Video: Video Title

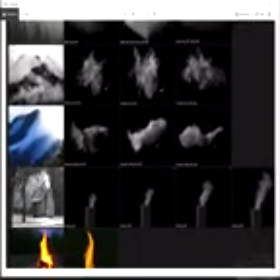[20:40]
So this second one is the one I'm using for that one.
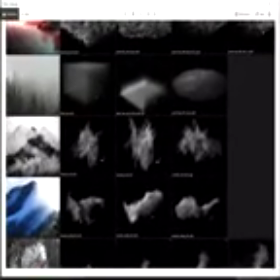[20:43]
And then I have another one of these mountain mists right here just to kind of like give us some more breakup and that kind of stuff.
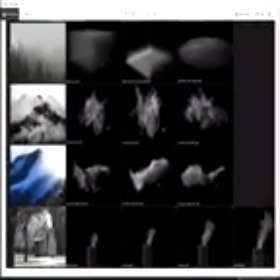[20:49]
I didn't want to use too many of these because I don't have like trees and that kind of stuff to kind of give it that texture detail.
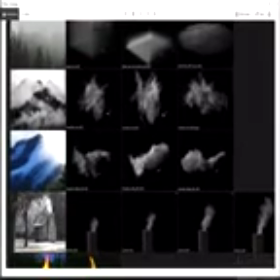[20:54]
So I try to leave it as soft as possible.
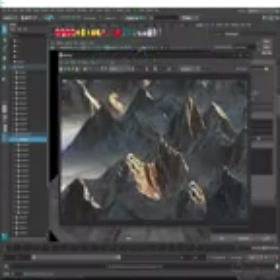[21:00]
Cool. So we'll take a look at that in the render. Cool.
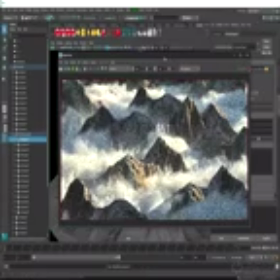[21:05]
So I'm going to just go ahead and pause it from there. We'll take a look at it in a bit of a higher quality once we get into Nuke.
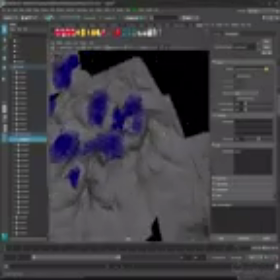[21:13]
For now, I'm going to break down the shader for you guys. So we'll do select this guy and we'll just do in the node editor.
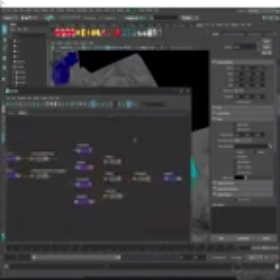[21:20]
We'll go ahead and graph this. And essentially, I have two different materials, but they're actually the same material. I just did a little bit of a luminance adjustment on them. So I have one texture like this.
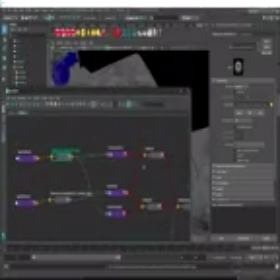[21:38]
And then that's going to be the diffuse color. So it goes into the diffuse color right there. And then that's going to be driving the diffuse color for both of these shaders. So both of these shaders are doing the exact same thing. Only thing I did differently here is one, the gamma is slightly different.
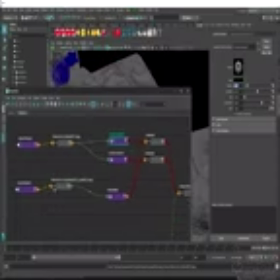[21:56]
So this one's slightly brighter than the other one. Next up, I have a grunge map that's going in here.
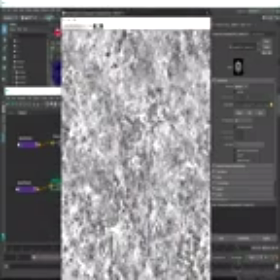[22:02]
So grunge maps, I can't stress enough how important it is to put some sort of bump map on this.
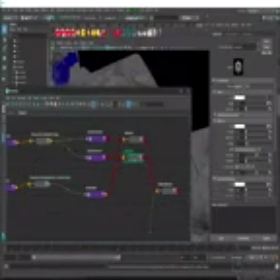[22:08]
If I were to come in here and just turn off the bump map here.
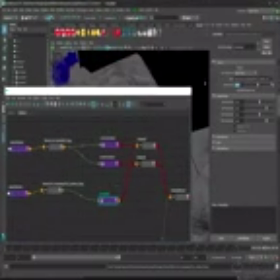[22:16]
So I'll just go into the RS bump map and go ahead and change that height scale to 0.
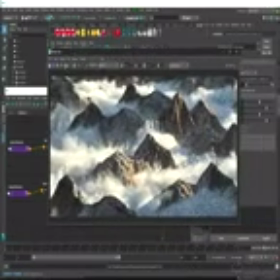[22:21]
And if I go ahead and fire up IPR and just take a look at what it looks like without a bump map, you'll see it looks very, very, very low res, very, very gamey. Cool.
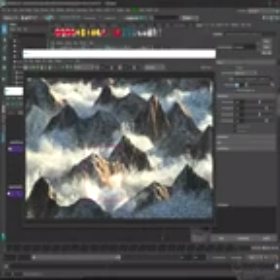[22:34]
So not a lot going on. And if I go ahead and tweak that value, put that to 20, you'll see we get a ton more detail.
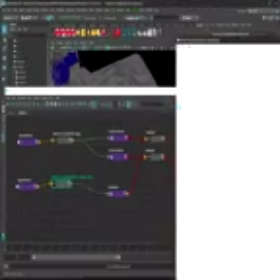[22:45]
And that's just using this very generic kind of rocky looking grunge map.
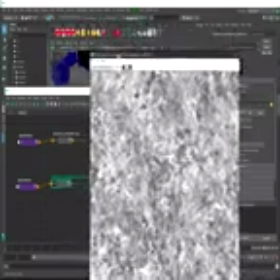[22:51]
These were also provided to us by textures.com. So thank you to them for allowing us to use their textures.
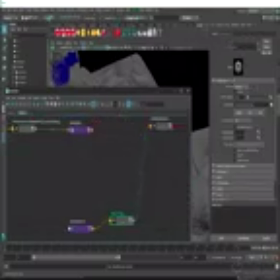[23:01]
Cool. So those are going into the two materials. And then we have this this mask that we made from Houdini.
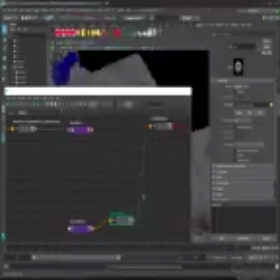[23:10]
That's going to be blending them together.
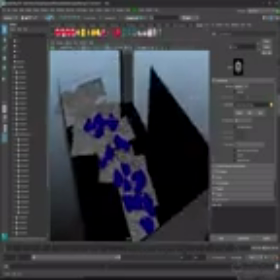[23:16]
So that basically wraps it up from with the 3D side. We'll jump over to Nuke now and do a breakdown of the comp.
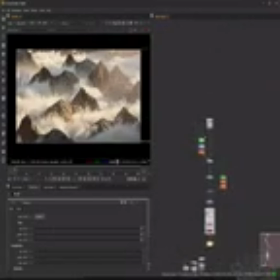[23:24]
So the comp side is pretty basic. Not a lot going on in this one. If you guys jumped into any of my Nuke scripts before, there's a little bit more going on in there. So I'll just kind of go down the tree here.
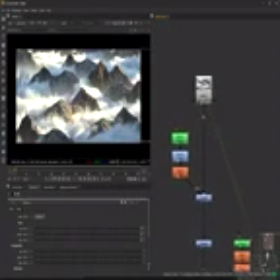[23:40]
So we have our EXR here.
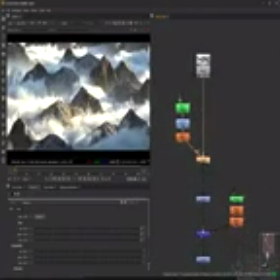[23:47]
That's our render. I have some vignetting going on here, so I'm just using a roto spline for this.
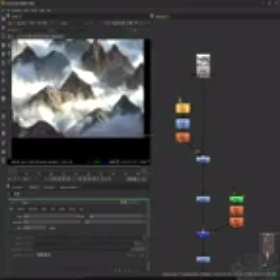[23:51]
I just kind of drew this around the mask just to kind of like push that shadow a little bit more.
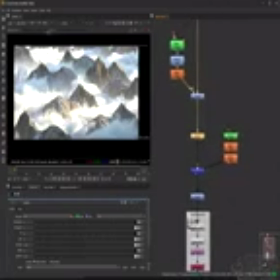[23:59]
Here I'm just doing a little bit of a brighten effect. And if I go ahead and just hit this IP and do sRGB off, we can
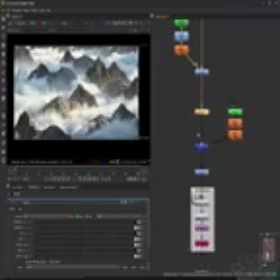[24:10]
see what it looks like with that lookup table on it. So I'm just brightening it up like that. And then I have a little bit of atmosphere that I added on it here.
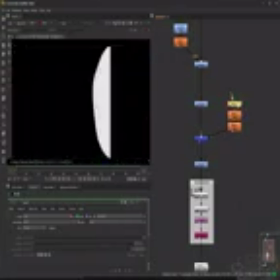[24:16]
So this is just another roto spline that I made. I blurred out like this and just kind of like overlaid like that.
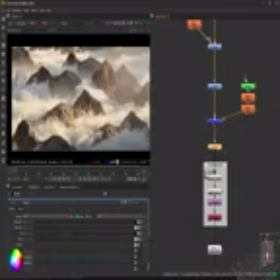[24:27]
And next up, we have a little bit of a color grade. So this is me just doing a color multiplication, getting a little bit more warmth in there.
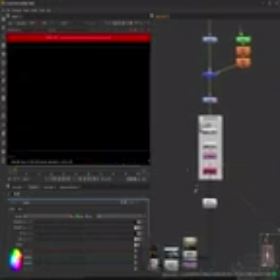[24:35]
And then we have it going through the lookup table. So I'll go ahead and turn this off, turn this back to sRGB.
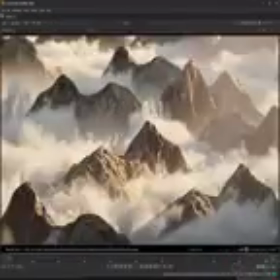[24:42]
Then we have our grain. And that wraps it up.